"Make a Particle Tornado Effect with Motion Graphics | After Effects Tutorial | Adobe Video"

Hi, I'm Jordy. I run the YouTube channel Cinecom, on which we've recently published a brand new short film called The Game of Life.
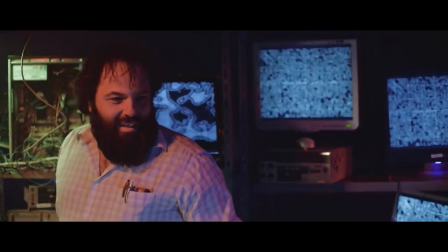[0:06]
Now, it's in collaboration with Adobe, and the story is about a researcher who's going to make a very big discovery.
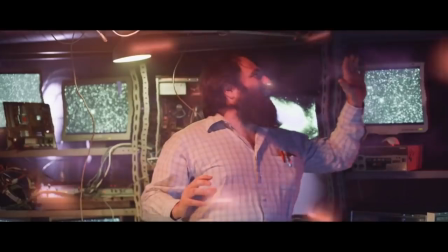[0:12]
Some of the shots have VFX, including this particle tornado,
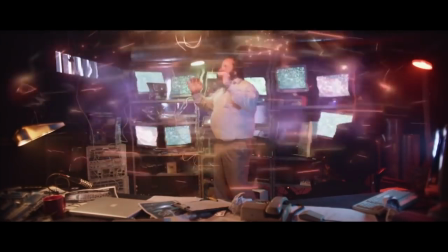[0:15]
and I'm going to show you how we created this inside Adobe After Effects on an Apple MacBook Pro with a brand new M1 chip, which is going to give us tremendous amount of power. Now, Adobe and Apple have been working together to take the most out of the M1 chip with their Creative Cloud apps, so let's see how they work.
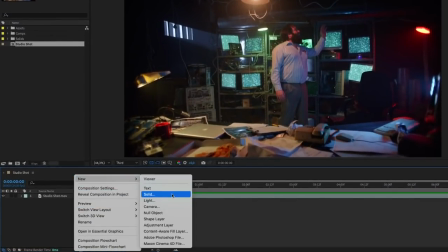[0:32]
All right, we're gonna start off by creating a new solid and throw the CC particle world effect onto it.
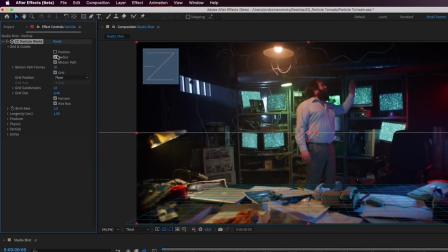[0:38]
Now, we don't really need the guides as we don't use it in an actual 3D space, so we'll just disable those. Now, before we're going to start on the particles, I'm gonna go over to Extra and check Composite with Original and then change the blending mode of the solid to Screen. And this is gonna allow us to bring the particles behind the talent. You can see this if we move the producer position.
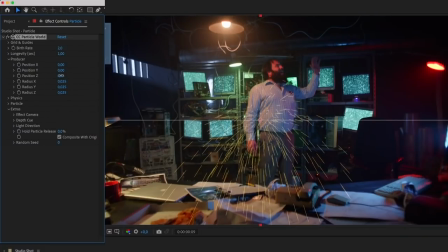[0:58]
It's a really quick way to solve that issue of the particles needing to go around the talents. All right, so let's expand the physics and the particle property. We have to choose how the particles need to move around and what the particles look like. For the animation, we'll choose viscose to give them a more of a random movement.
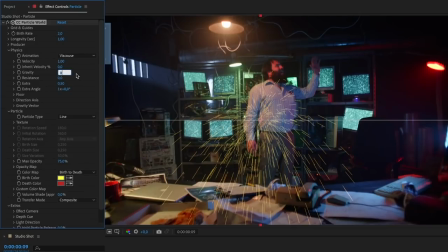[1:17]
The gravity is going to be set to 0 as we don't want them to fall down. And I'm going to set the velocity to 0.1. This is how the particles move outwards. I don't want that, but I also don't want them to sit absolutely still. That's why the very small value. And you know, that's pretty much it. You can always play around with the other settings if you're looking for a different kind of movement.
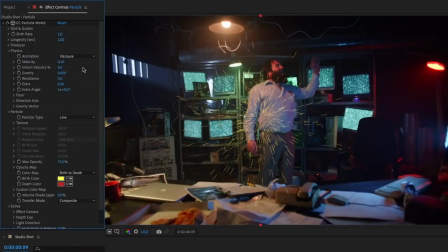[1:38]
The particle cloud is pretty small, but before we're going to make that bigger, I'm already going to set the particle type to faded sphere, as that is going to give us a better view when we're making these changes. Under producer, we can increase the radius for X, Y, and Z to take up the space better. Now, as for the particle itself, it comes in and out. It's called the birth and death.
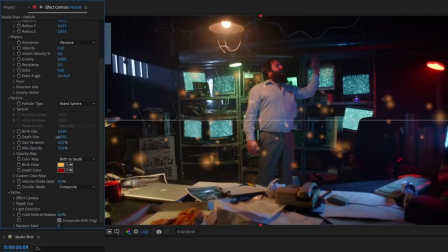[2:00]
Pretty dark for a virtual particle. But anyways, we can choose the size and the color of those two states. And that way you have more dynamic in your particle system. All the way down under Extra, Effect Camera, we can animate the rotation.
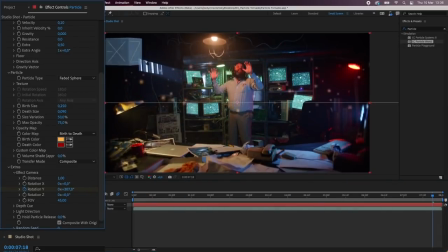[2:15]
So I'll set the keyframes for the rotation Y-axis. There's also a field for the view option to match the particles more with the type of lens that you made your shot with. And that's pretty much it for the animation. Now you probably think now it doesn't really look so good. Well, it needs some fine tuning.
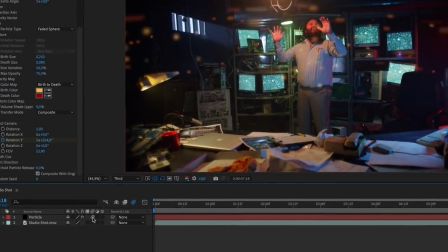[2:30]
First of all, let's enable motion blur for the particle layer. That's already going to make a huge difference.
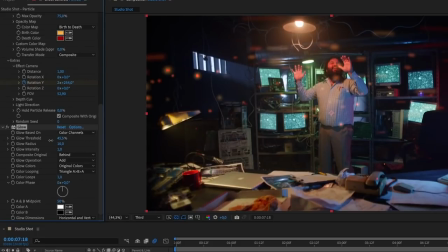[2:37]
Now, it still looks pretty flat, so we'll add a glow to it. Play around with the threshold, radius, and intensity to give the particles a neutral glow and make them pop more. And now comes the real magic. We're going to look for the CC vector blur.
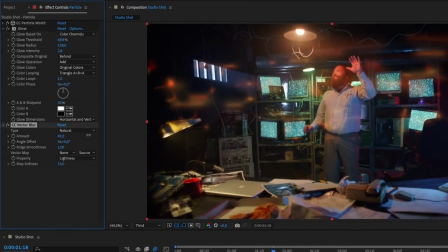[2:53]
Now, increase the amount a little bit, which will make them appear more like atoms or strings or something, you know, just make them look more science.
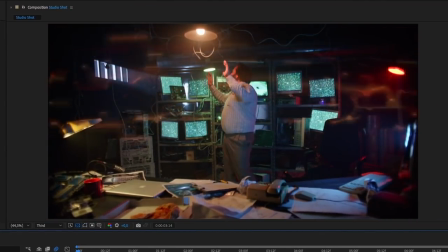[3:01]
Now, it's already starting to look really awesome, and as you notice, things still go super smooth in After Effects, even though that we've been working with so many effects. And that's the power of the Apple M1 chip and how well After Effects works with it. Now, finally, I would like to add some nebula clouds, and this will add more of a depth to it as well.
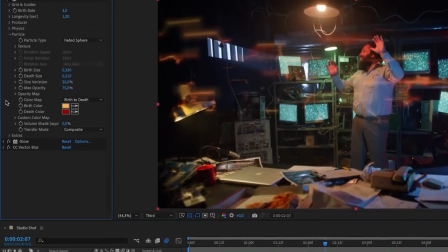[3:18]
Super simple. I'll duplicate the tornado layer, and I will simply increase the birth and death size of the particles.
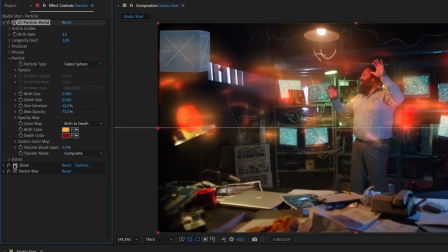[3:25]
If the glow is there too much, we can disable that for a moment or even get rid of it altogether.
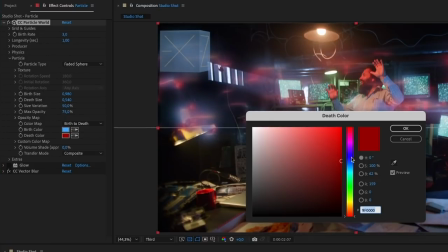[3:30]
Now we'll change the colors of the particles as well to something more purple, blue, and the vector blur we can increase as well.
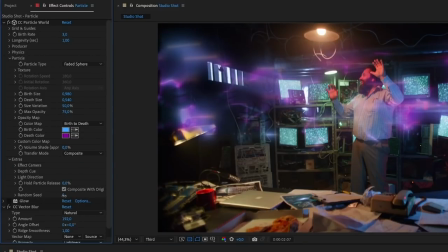[3:37]
We also want to offset this nebula, which we can do from the random seed option, and that's pretty much all there is to it. Now, the final touch is going to be some heat waves coming off from those particles. We'll create a new adjustment layer and look for the wave warp effect. Drag that to an adjustment layer. Now, we don't want it to affect the entire shot, so we'll draw a rough mask around the middle and make sure to feather it, of course.
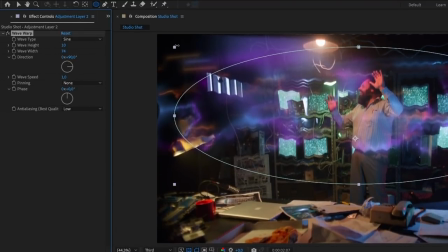[4:01]
We can now change the wave height and mostly the wave width. Now, it has to stay subtle.